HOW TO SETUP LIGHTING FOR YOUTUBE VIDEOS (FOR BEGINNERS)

everybody, welcome back to my channel. I'm Mikhail if you're new here. So last week I did a part 1 of this video where I showed you guys my studio setup and how I built this little backdrop here. So I will post that here so you guys can watch part 1. And in this video, I'm going to show you guys how I get my studio lighting here. I feel like I got pretty good lighting. I feel like I'm pretty lit up nice and perfect. So if you guys want to know how to get a beginner's guide, YouTube lighting, keep watching this video.
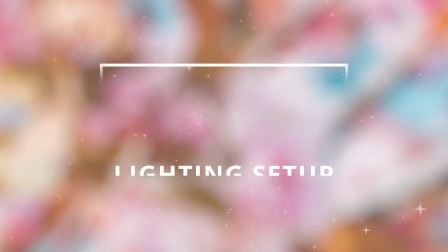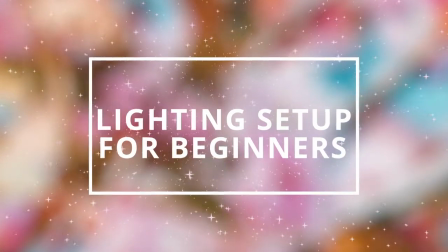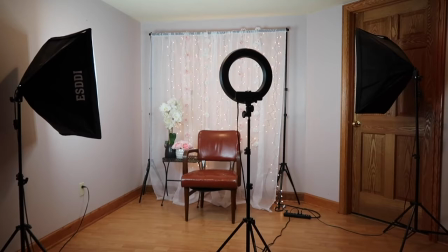As you can see, I'm using 3-point lighting. 3-point lighting consists of the fill light, the key light, and the backlight.
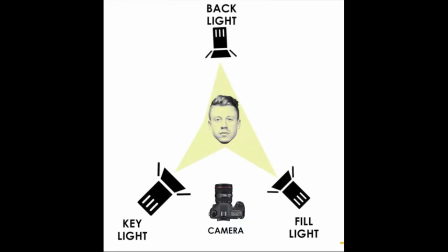And I'm going to go more into detail here. So the key light is the most important. It's going to be the brightest light. It highlights the subject and it's going to be either on the left or right side of the subject. The fill light is going to be on the side of the subject and the opposite side of the key light. And this helps eliminate any shadows and really make any colors pop.
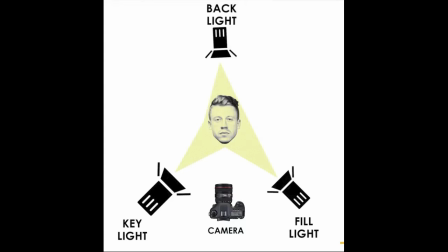The backlight is going to separate the subject and the background and really make the subject pop, because sometimes the subject really blends in the background and we lose the subject, and we really don't want to lose the most important piece, which is our subject.
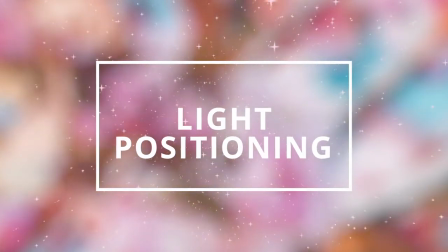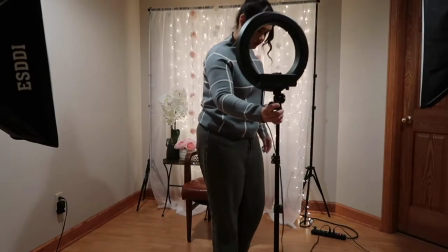So I'm going to take the key light or my ring light and I'm going to position it on my right side, either left or right, it doesn't matter.
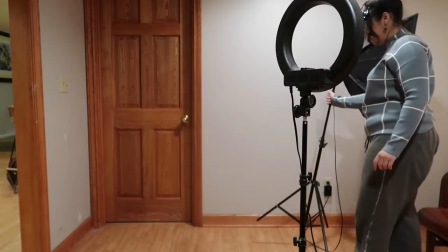And I'm going to take my fill light and I'm actually going to position the opposite side of my key light.
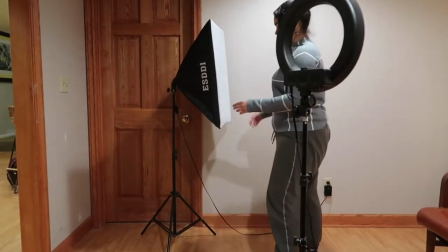And because I don't want it to be super bright on the subject, I'm going to actually position it a little bit farther back.
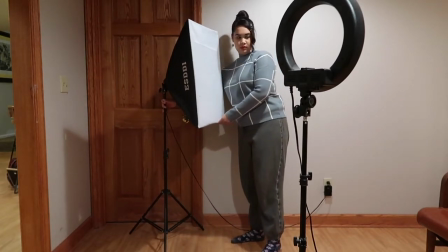And softboxes can be pretty bright, so that's why I'm positioning it a little farther back.
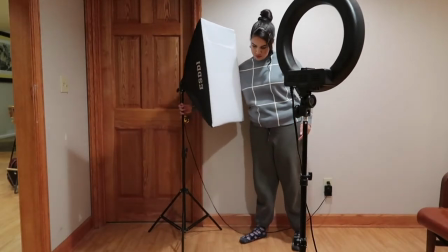And you really don't want to overexpose, you just want to eliminate any shadows.
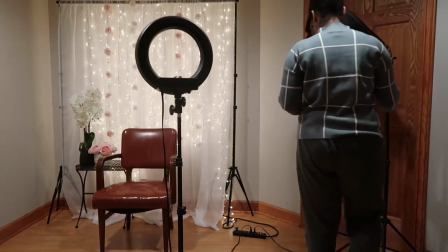And the backlight should be behind the subject, but because the door there, I can't quite show you.
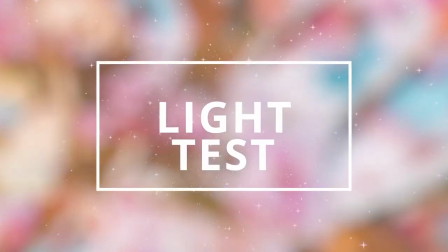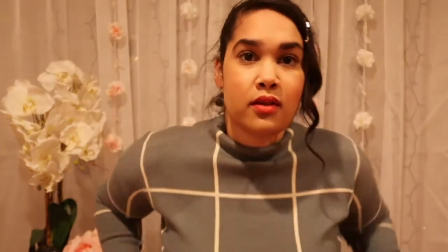As you can see, without any lighting, lots of shadows, and I'm just orange.
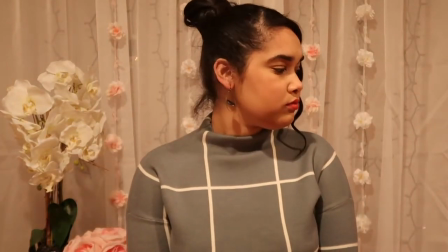I'm just really dull. We need to get some life.
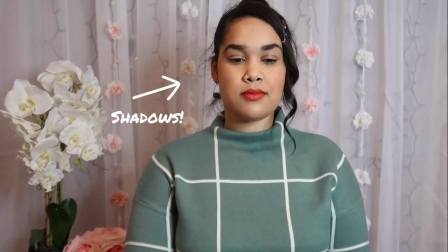So with the key light, I'm bright, but my shirt is still very dull and there's lots of shadows.
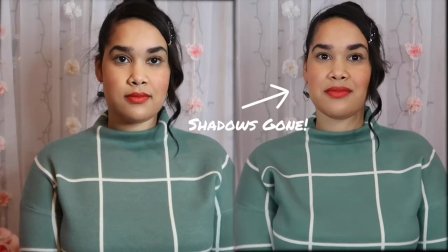But with the fill light, as you can see, the shadows on my face are gone and my shirt is starting to pop and it's starting to look really good.
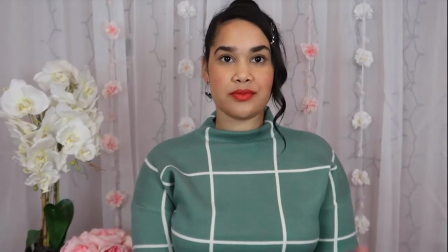But the background is still super dull and I'm kind of losing myself, and so we need to brighten up here.
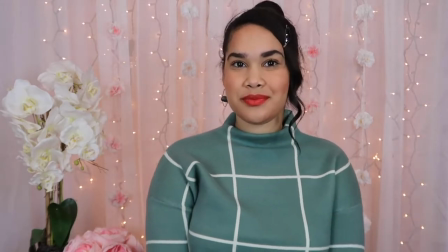So I'm using my fairy lights as my backlight. If you aren't going to use fairy lights, you can definitely use a softbox as your backlight.
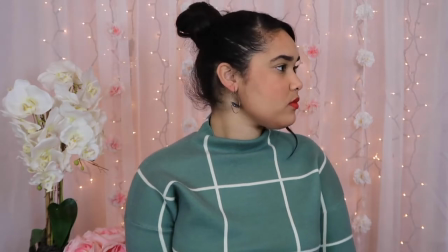That's also a really great option as well.
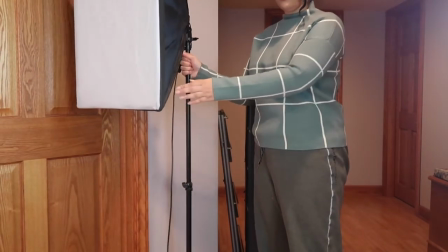So the softbox should be positioned behind the subject, left or right, to really brighten up the background and separate the subject from the background.
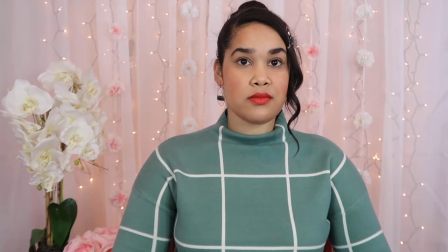As you can see, it's super overexposed, which is why I didn't want to use my softbox. I'm just going to use my fairy lights.
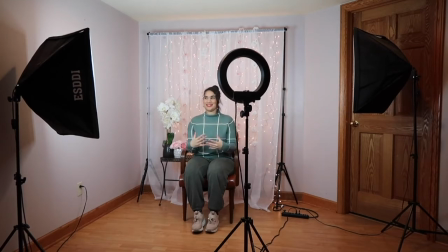That is it for lighting. It's super easy and I think it's super great to use for YouTube. So that is how you guys can get really bomb lighting for YouTube videos. So I really hope that this was a helpful video for you guys. Let me know, give me a thumbs up. If you guys want me to do any more tech type videos or anything like that, let me know in the comments below. And I'll see you guys in another video. Bye.